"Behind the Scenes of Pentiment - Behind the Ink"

And everyone that's being born in this age of print looks like they were made in the age of print.
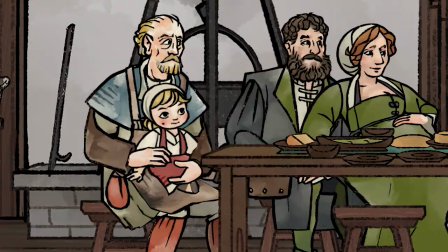4:20 It looks like they have a color kind of underneath the dark outlines that define them. It's the tone of the paper coming through. It bleeds out. How can we mimic that consistently, especially when you're working digital? You have to sort of manually put all that back in. When it came to the animation, the first thing was to preserve the actual art style. We really tried to emphasize a lot of head movement. So it looks completely 2D, but the heads are actually 3D, especially when it came to the faces.
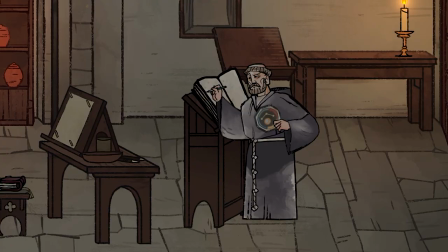4:47 Being able to communicate expressions was very important. And because writing and the changing in writing media is part of the story,
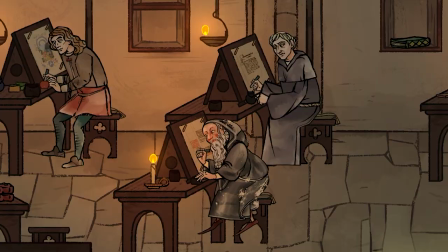4:57 I thought it would be interesting to use the mechanics of writing to tell a story as well. Because there is no voiceover in the game, text is the medium through which the entire story is told. The fonts that we ended up developing, I think, played a big role into giving characters different flavors of voices. When you meet a person, they'll be presented in the font of who Andreas perceives that person to be. He perceives someone as speaking from a certain perspective based on their education or their personality or whatever,
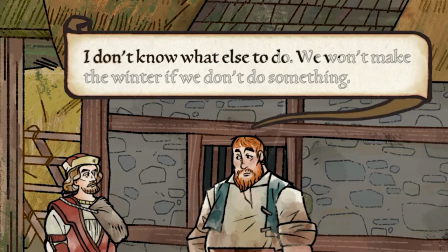5:28 but then something happens where that changes and he's like, oh wait, and then the font shifts to better reflect whoever they actually are. When it comes to animating the fonts, that's the big one that no one sees the blood sweat and tears going into.
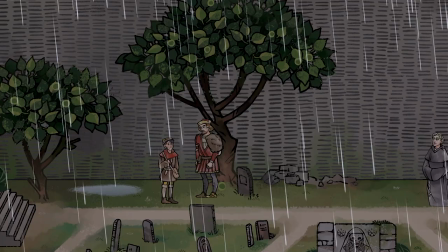5:41 All the handwritten scripts actually come in one stroke at a time.
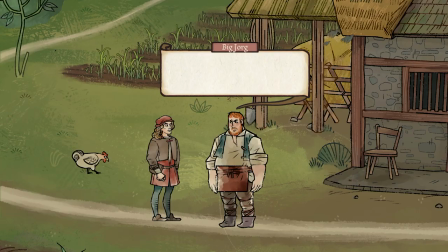5:45 There are five stroke fonts in the game, and each character in every glyph has an animated stroke mask. And the reason why we put that amount of effort into it was because we wanted to have each character that we talked to feel like they're writing to us, they're talking to us.
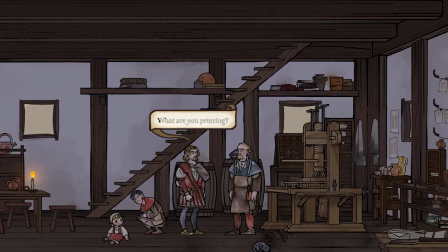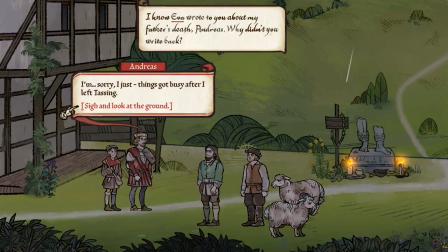6:09 Even though the majority of the game is spent exploring and talking to people, we did want there to be other light mechanics spread throughout the game. We wanted things that were immersive and engaging and educational, but not hard, not frustrating. There are certain things that, as we all know, are much better to do and to interact with than they are to tell someone about.
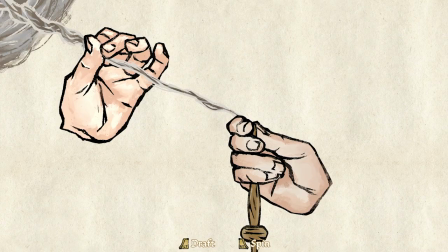6:29 We have a broad variety of different minigames that are all sort of not presented to be functionally challenging. It's not to have a game within a game. It's kind of just to supplement the narrative experience.
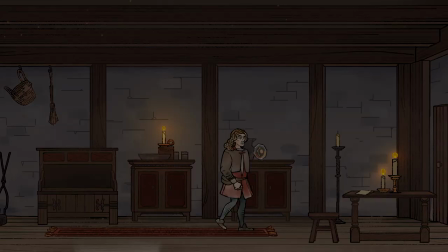6:39 By giving them these really simple mini games that are there for immersion, we break up the flow, we give them some beautiful art, we give them more insight into how the world works.
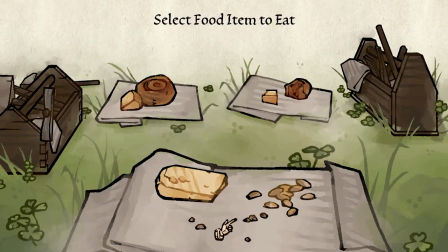6:49 And it kind of keeps the game moving and exciting and different and wondering what the next mini game will be. We have a cookie cutting mini game. It's very simple. You have four shapes and you have a sheet of dough.
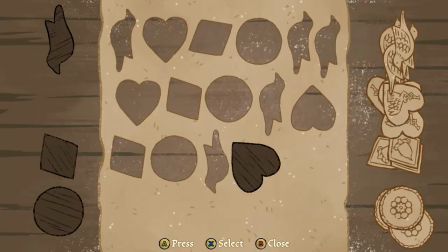7:01 And you're tasked with using as much of the dough as you possibly can by rotating the cookie cutters and cutting things out optimally. But I've seen many people spend over a half an hour on this cookie cutter game because they just want to get it perfect.
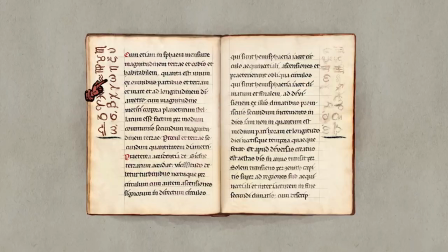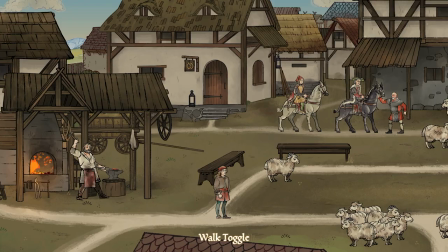7:21 We have a couple ways of helping the player find and progress various storylines in Pentiment.
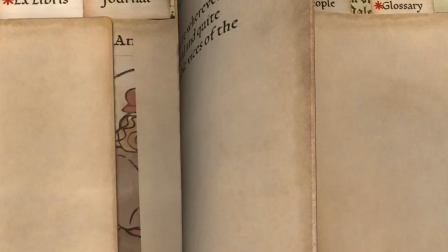7:27 The main way is the journal. It's just this really cool evolving thing that feels like something that you as Andreas are filling out. It's loaded with characters you meet. It's loaded with glossary terms that you learn so that you can go back and reference this stuff and hopefully not get too confused by our massive world with tons of characters.
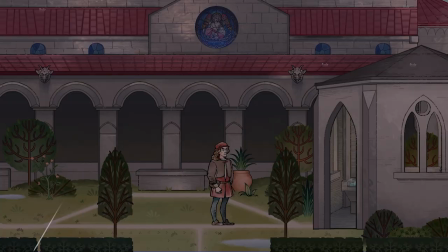7:48 Because so much of the game takes place outdoors or in spaces that are more open to the outside world,
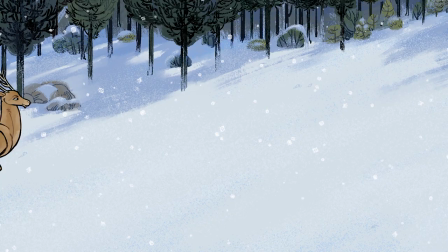7:55 I wanted natural sounds and time of day and wind and season.
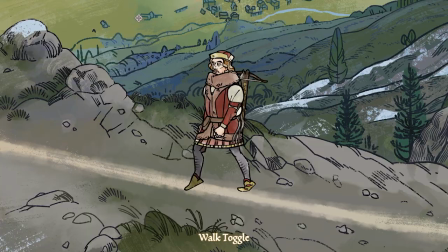8:01 Walking through the world, you'll hear the birds chirping, you'll hear the wind blowing, you'll hear your character's footsteps, you'll hear all that stuff.
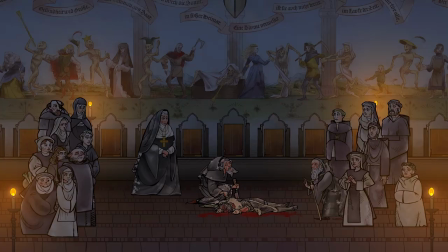8:06 And music is more for special occasions that occur in the game.
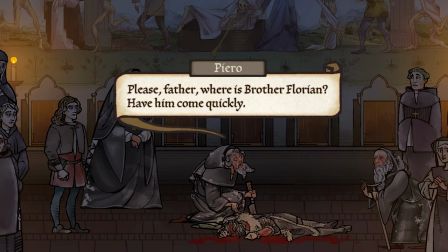It was also really important to us that this music felt traditional. It felt like it was from the time period.
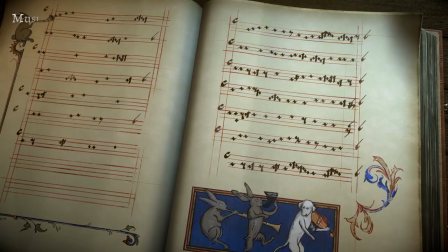8:22 It felt like we were using traditional instruments.